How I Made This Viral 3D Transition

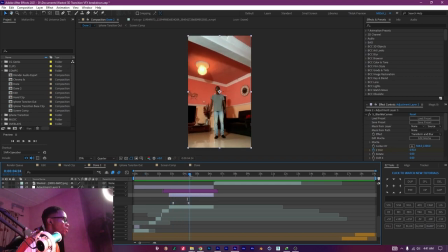(49:24)
so that's what the scale out here is for. Okay, I zoomed in, then I scaled out on the beat.
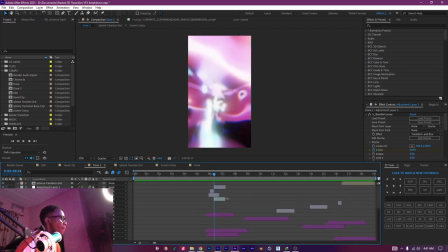(49:32)
And so you have the transition point, right? Good. I did a simple, I'll show you the layers right here.
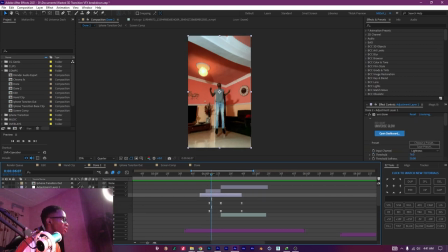(49:40)
This first one is a glow and a blur.
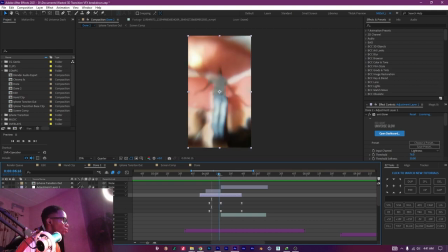(49:45)
So just the blur and a glow. You know, go from zero to a certain amount that you feel is fine, then goes down to zero again.
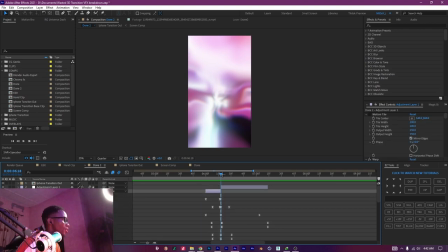(49:53)
Okay, then you have for this you have a warp transition.
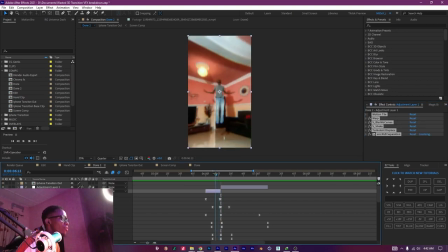(49:59)
I'll leave a tutorial down below for a warp transition. Here I just basically did, see, it doesn't have to be exactly like mine. You can do it however you want to do, but I'll provide a tutorial. Basically a warp transition, I used a scaling effect because I was trying to match it to this video very well.
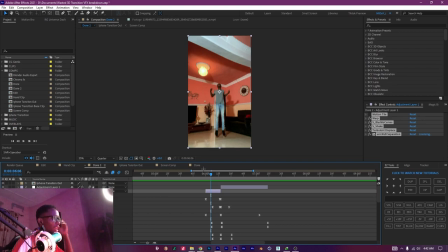(50:17)
It's not perfectly aligned, so I just scaled in, camera pushed in, I applied a shake effect, you know,
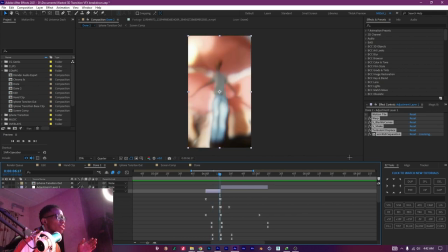(50:25)
and in an RGB chromatic aberration effect.
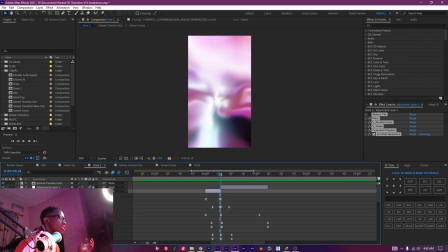(50:30)
All these things are just creative tastes, you can do them however you want to do.
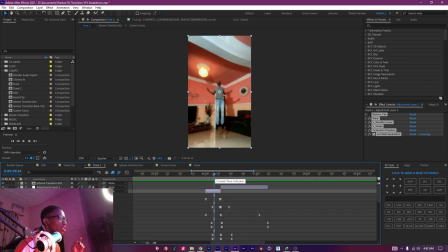(50:35)
And also a turbulence displacement, I'll leave a tutorial down below for how to do a turbulence displacement transition. I'll leave a link down below actually.
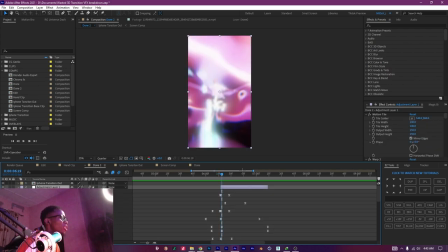(50:44)
So on the other end, just like the same thing, but you make it go from, you know, from the high values to the low value.
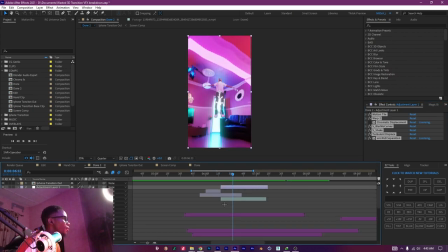(50:52)
If I should turn it off, you'll notice that which is boring, so you turn it back on.
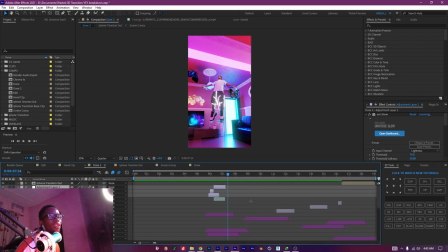(51:03)
That's cooler and smoother. I spent quite an amount of time experimenting and trying to get a look that I want, so yeah.
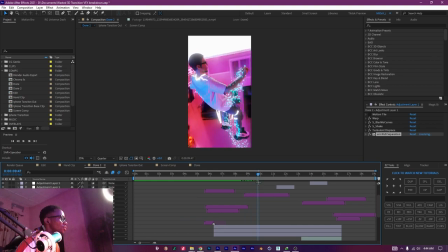(51:11)
And then the other things I did was just another shake.
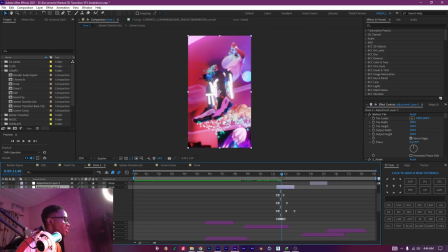(51:19)
I zoomed in, then did a shake, then I did a blur to sort of do, like, you know, like when you zoom in and then shake, you know, your camera is going to refocus. So I just tried to recreate that effect to try and make the camera sort of like refocus and to shake to the beat.
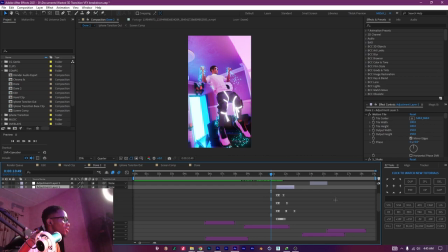(51:34)
If you hear it, hold on.
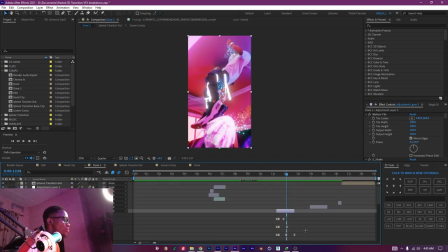(51:41)
So just a subtle shake with blurs to make it look cool.
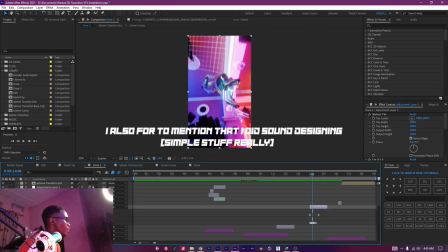(51:45)
Then I did another shake with twitch and also blurs to make it look cool. Then I did a transition here, which is using twitch and shakes and glow as well.
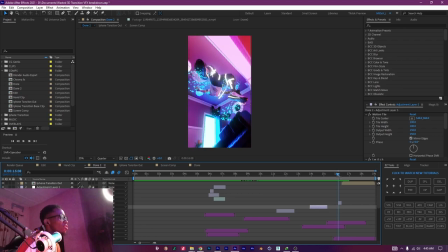(52:03)
Just doing glitchy effects to transition out from the clip into the phone screen.
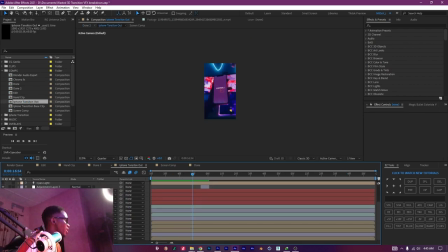(52:10)
Now let's break down this phone screen. For this phone screen, all I have here is a video clip, right, of my hand. Okay, so I cut out my hand and I put it in front. You can notice my hand is cut out, as you can see here.
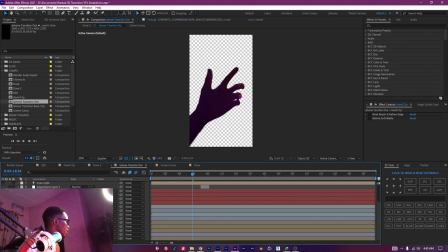(52:27)
Okay, then I composited my, I used the 3D model in Element 3D. Let's go into that scene setup. Into that scene setup, try to show you what I did.
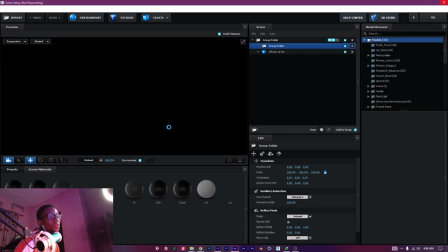(52:40)
I'm not going to teach you all the screens from things from scratch,
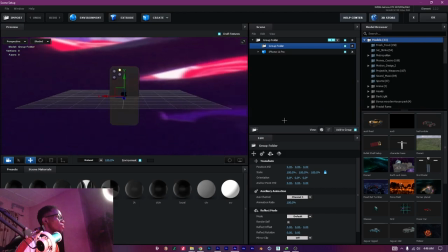(52:43)
because all these things alone can take like tens of minutes to 20 minutes thereabouts as standalone tutorials.
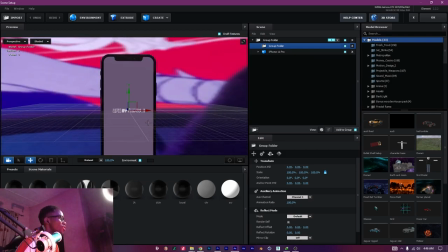(52:49)
So I, you know, did it, textured it, made the screen, added the screen texture on a separate layer,
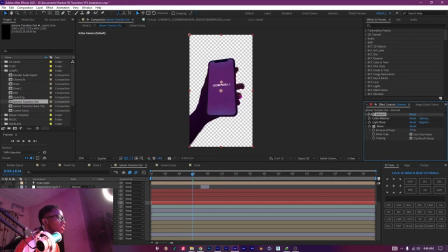(52:57)
put that in, then I applied some effects like the color matcher, the light wrap. I also added some noise, because when you record videos, they are not perfect, they will have noise.
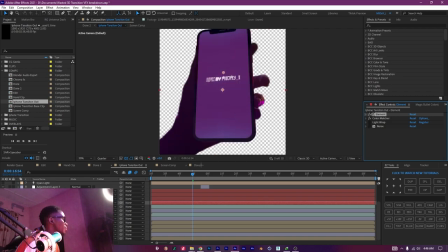(53:07)
So I first of all applied a color matcher, which is basically me using the original video layer.
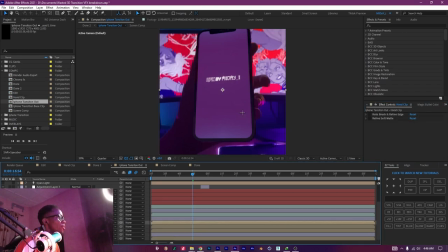(53:14)
You know, the color matcher is from the details on the original video layer. So I applied the color matcher to try to match it more to the purplish color of the background.
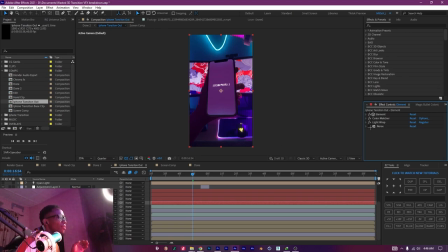(53:23)
Then I applied the light wrap. Wasn't that effective, but I just applied it like that and made it subtle.
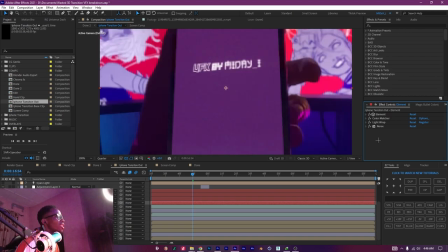(53:28)
And I applied a noise, and this is the settings I use for the noise,
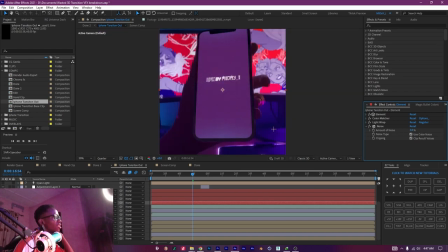(53:32)
just to add more detail to it so that it doesn't look like too shiny and perfect.
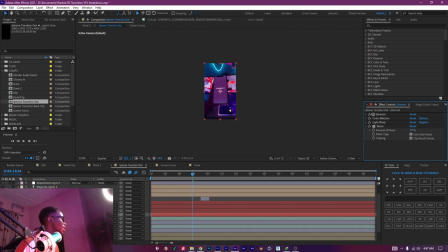(53:38)
And yeah, that's basically it.
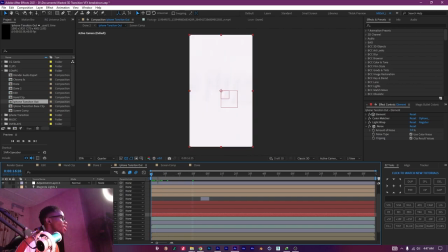(53:40)
I just did a 3D camera, I zoomed out of the screen, you know, did some blur, cool blur effects.
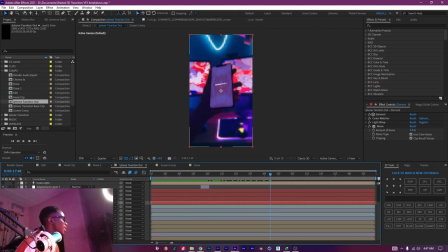(53:48)
And since I had the hand in front of the background, I could apply a separate blur to the background, you know, to add more depth of field to it. And then the camera sort of like goes back into the screen.
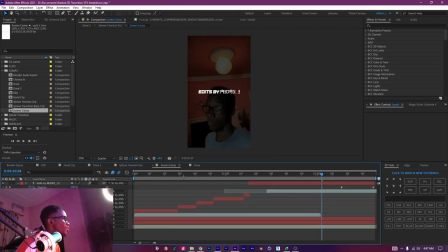(54:01)
And I already pre-made it that if I go into the screen composition that Element 3D is using to show the screen, I made it that it shows this, you know, some text effects and an overlay I put in the background. And then I fade in the start of the video clip
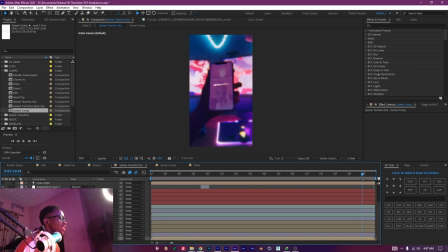(54:18)
again. Okay, so that transitions back in, goes back into the screen.
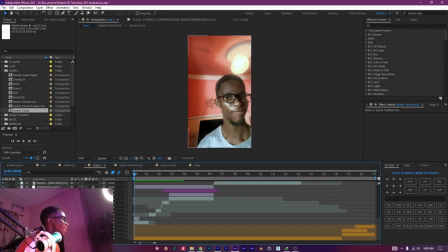(54:24)
And then if you come to the start of the original edit, you notice that I sort of like did an optics compensation and glow. This optics compensation, I used it to distort the perspective to make it seem as if you are moving into the screen. So it just sort of like comes in to create a perfect loop.
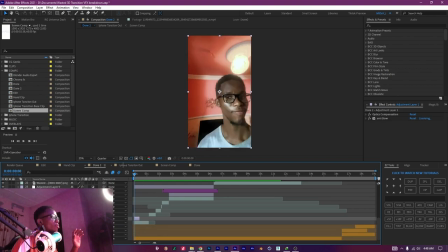(54:43)
You know, and the glaze is sort of like signify that you are changing scenes, you're moving from a darker scene to a much brighter scene, you know, through the phone screen. So yeah, so that's practically it. If you didn't understand anything, let me know in the comment section down below.
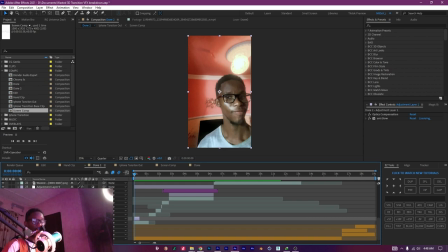(54:58)
I did my best to break it down as much as I could. I can't teach you every single thing from scratch. This tutorial is more of like an intermediate level tutorial, so you have to know these things and know your way around them to be able to do it, as this is a rather complex video to pull off.
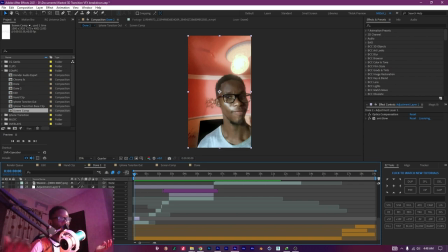(55:14)
Thus why a lot of people like the video. I mean, it's my most popular video to date. So thank you very much for watching. Peace. I'm so tired. It's almost 5 a.m.